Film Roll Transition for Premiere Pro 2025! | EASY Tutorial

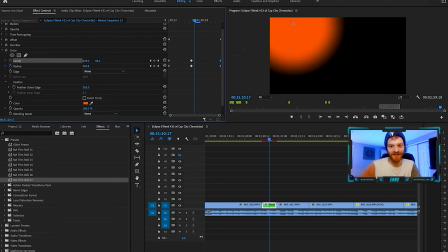[3:11]
And then what we're gonna do is we're gonna feather this outer edge a ton. we start to get this you know really feathered edge here with our orange circle i'm actually going to turn it up a little bit more so we're going to bring this up to even you know let's go to
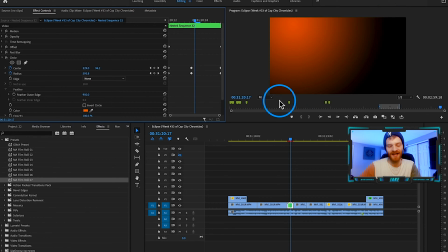[3:23]
like 950 okay perfect now we got this really nice soft edge come down on under opacity and change the blending mode to add and now
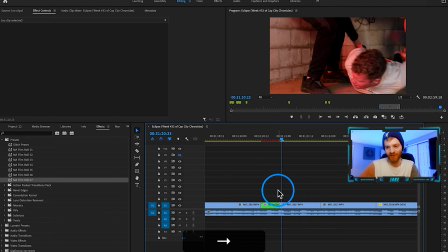[3:32]
we can see our clip behind it so now when i scroll over we get that film burn type of look that just kind of comes into frame as
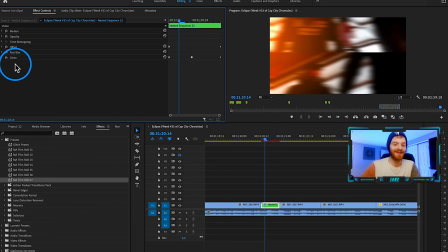[3:40]
the transition starts step four is going to be to duplicate this light leak that we just made i'm just going to click on our circle here in our effect controls i'm going to hit command c command v right so that's going to make another circle and as you can see our light leak
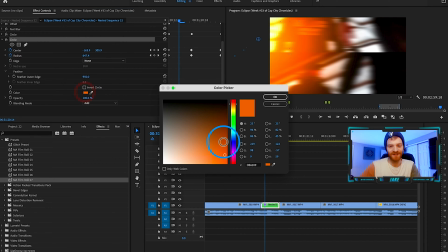[3:54]
gets a little bit brighter which is awesome i'm just going to change the second circle and i'm going to change the color to something a little more red
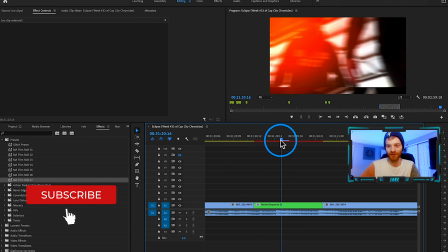[4:01]
okay so you know we get more of an authentic fiery type of look now what i'm going do is just change the center and radius
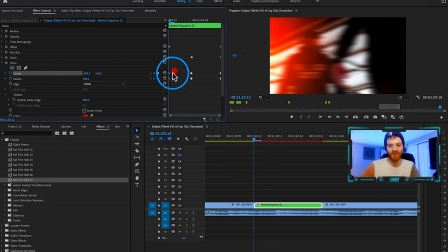[4:09]
key points the keyframes so that it looks it's a little bit offset from the first light leak that we created
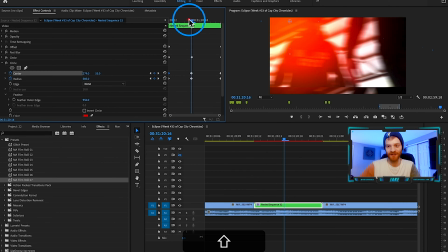[4:15]
right so i'm going to drag it maybe over here to the right side and then you know here in the middle we can you know maybe have it stay on the right side go down a little bit so it's kind of in the opposite corner of the orange and then here at the end you know it's fine if it kind
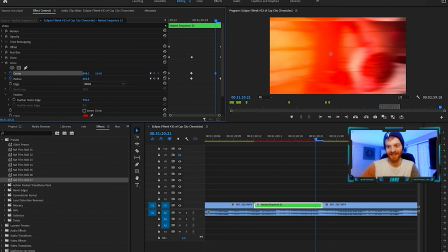[4:28]
of goes across the screen a little bit maybe a little bit less maybe just to like the middle part okay so yeah now i key
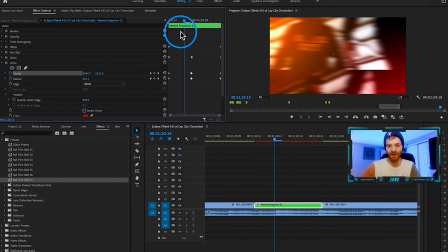[4:34]
frame that second film burn that second circle a little bit differently so we have it you know on the other side of the frame it doesn't look
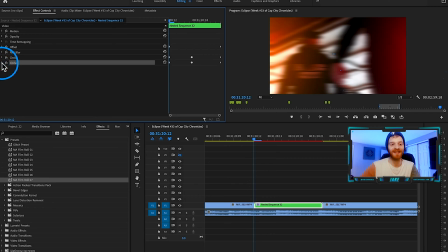[4:40]
identical to our first film burn and that just helps give it that more authentic look and feel the effect is pretty much done all we need
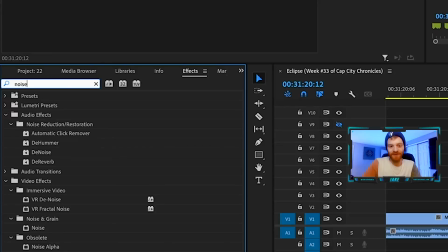[4:47]
to do is add in a little bit noise give it some texture we're going to come over here to our effects tab type in noise and
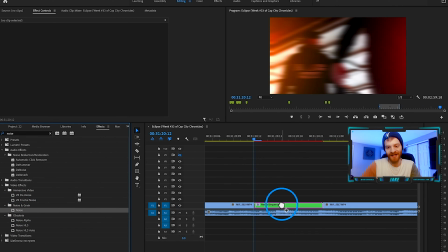[4:53]
we're going to find it under noise and grain right here and we're just going to throw that onto our nested sequence as i increase it you can
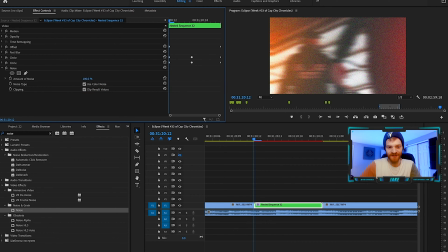[4:58]
see this is like very very high percentage here 100% noise we don't want that we just want something a little bit more textured than
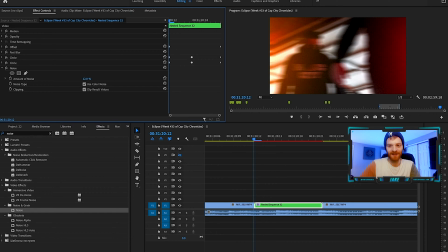[5:05]
just like your your normal clip right so we just want to add a little bit of texture in there so I'm going to hover around 10% on
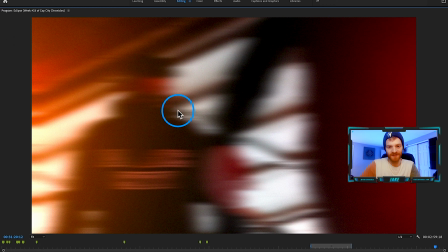[5:12]
this noise you know you can see these little noise particles here over the frame so that just helps give it some texture
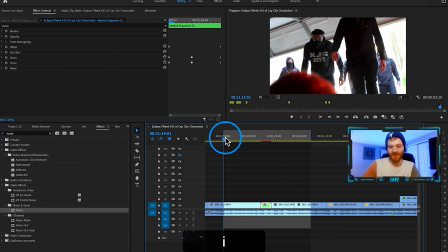[5:18]
makes it look a little more authentic so I'm just going to hit I on my keyboard to mark the in point and I'm going to hit O on my keyboard to
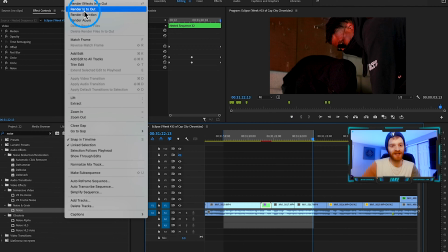[5:25]
mark the out point i'm going to come up here to sequence and i'm going to hit render into out this is going to pre-render what we have so far so
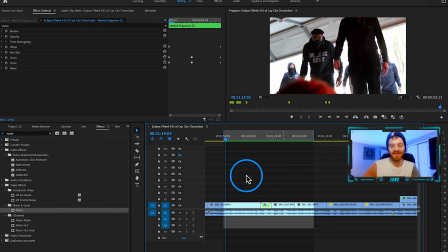[5:31]
now you can see this green bar here on top means this sequence is fully rendered out to maximum quality it's not going
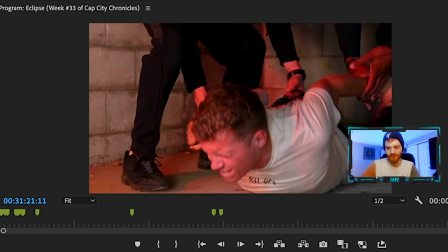[5:38]
to lag at all so now when we watch it back check it out yeah so pretty cool one thing i would change is just how this
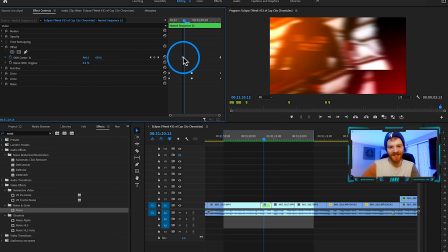[5:47]
transition starts and i would actually easy ease out this first offset
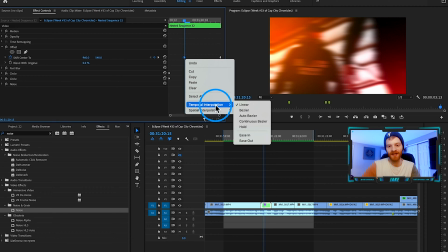[5:51]
keyframe so i'm going to right click on that keyframe hit temporal interpolation go to ease out right there so now it's going to ease out of the original frame a little bit smoother instead of just going straight into the transition it's going to kind of like ramp into the transition okay so that's going to make it look a little bit smoother as well and now i've rendered it
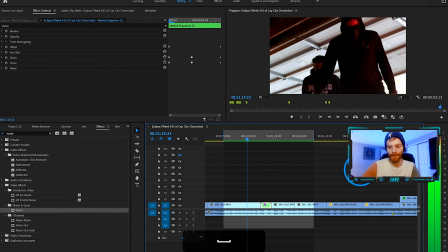[6:08]
so that it's full speed so let's watch it one more time here so yeah so that went
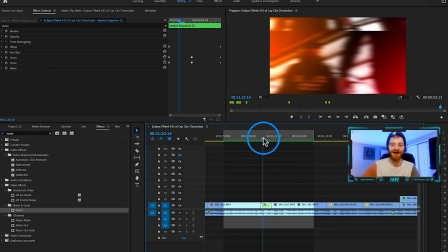[6:15]
a little bit better with the beat right there especially because the kick drum is kind of like off beat so i do have a few clips here from another music video so we're just going to
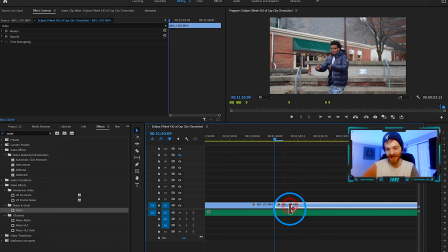[6:22]
go through this pretty quickly so i'm going to start at this cut right here that hits right on this kick drum i believe or this bass yeah so it's like the it's like the drop of the song right there okay so i'm going to go to that cut i'm going to hold shift go to the left five frames go to the right 10 frames i'm going to cut where both those clips are right click on them
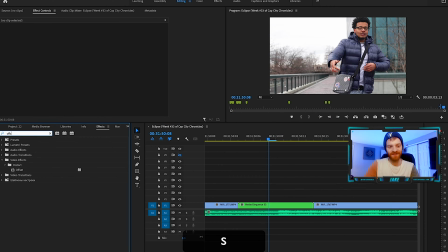[6:41]
nest them so that they're their own clip what's our first step it's offset right so we're just going to go offset throw that on there keyframe the shift center
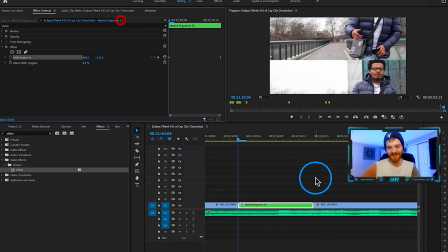[6:49]
we'll just throw these numbers around until we're satisfied let's see how fast this offset is we're just gonna easy ease out that first keyframe add the
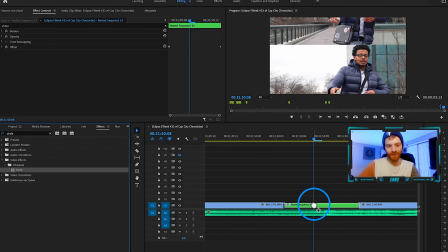[6:58]
circle so we'll throw that circle on there increase our
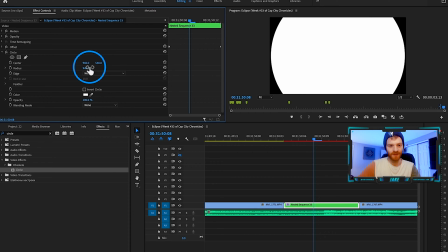[7:02]
radius let's get really big with this one remember we got to feather it so let's go like
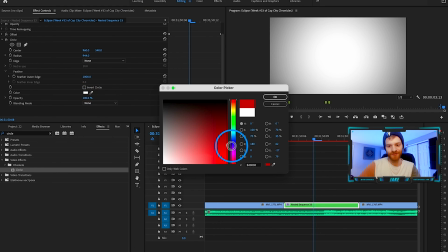[7:07]
a thousand feather and let's change the color to like a red blending mode to add right let's just drag it
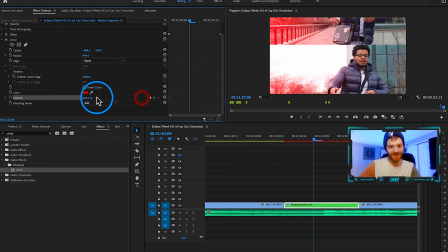[7:13]
over here to like the left side a little bit let's keyframe the opacity of this one a little bit let's make it kind of like flicker a little bit on this one right